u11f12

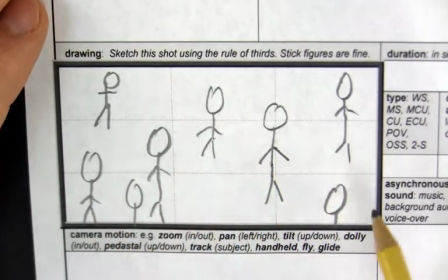[0:01]
Here is a shot that has a whole bunch of characters in it. They're all soccer players, and this is taking place on a soccer field.
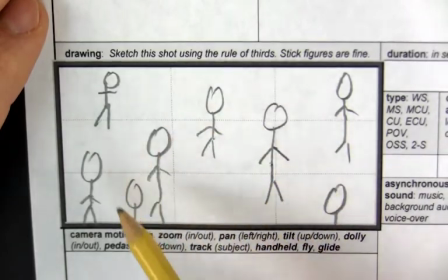[0:08]
I want to show Joe, my main character, on the soccer field, surrounded by everyone else, and there's a crowd in the distance and all that.
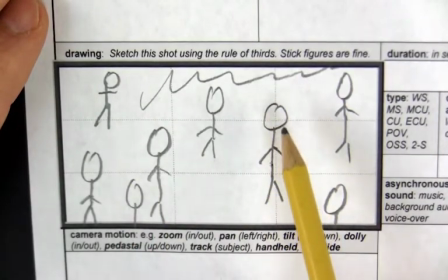[0:15]
But how do I make sure that my audience sees Joe, that they know he's the most important, the subject of this shot?
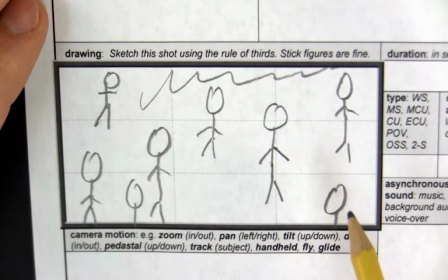[0:21]
Well, you want to draw your audience's eye towards the subject. How do you do that?
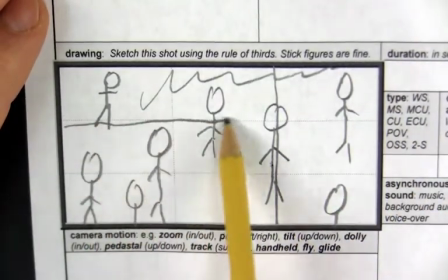[0:26]
Well, one is obvious. I put him right on this third line right here, and on that third line right there, where his head is at the intersection point of those two lines.
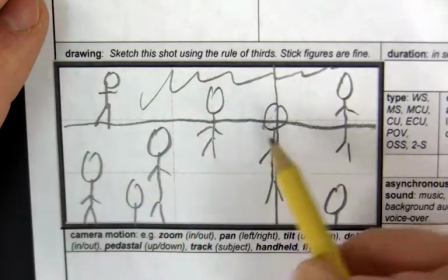[0:35]
The audience is more likely to know that. Notice that. What if I also put the edge of the soccer field right there?
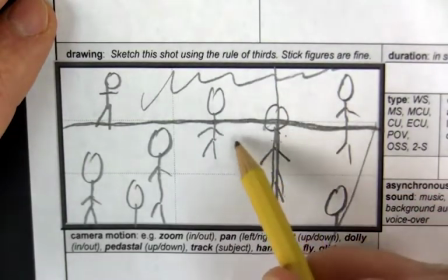[0:41]
What if I made this be the field, and maybe there was a line, a white line right there, or the edge of a bleachers came in right there,
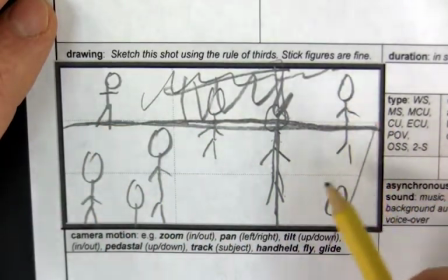[0:49]
or there's a, the motion could show the subject.
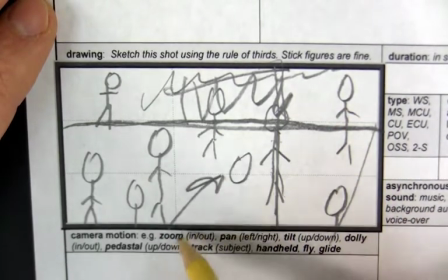[0:53]
Maybe I could have the ball go through the shot and wind up at Joe's feet right here.
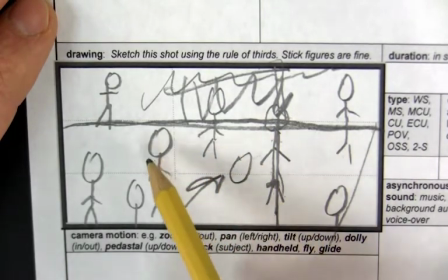[0:59]
That would draw our eye. Eyes follow things that move. Or have another character run past and then stop behind Joe.
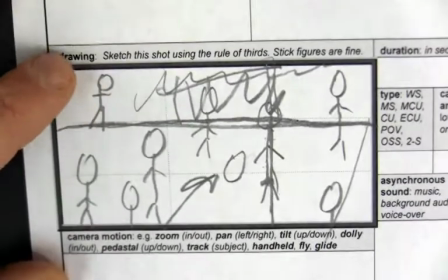[1:06]
Think of various ways that you can draw your viewer's eye towards the subject of your shot to make sure that people see what you want them to see.
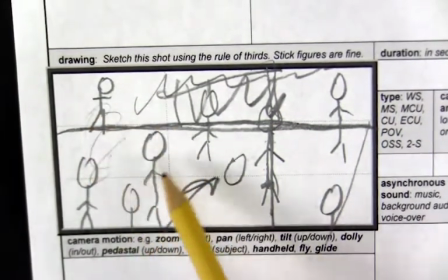[1:14]
And the flip side of that is, don't distract viewers with a bunch of cluttered, busy things in the background that will pull their eye away from the subject.
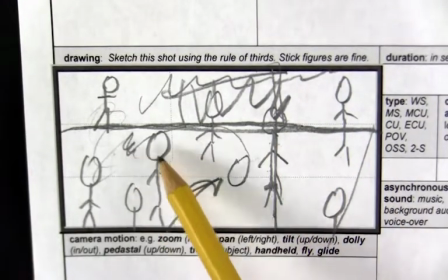[1:21]
Don't have the ball be going over here if we're supposed to be looking at Joe.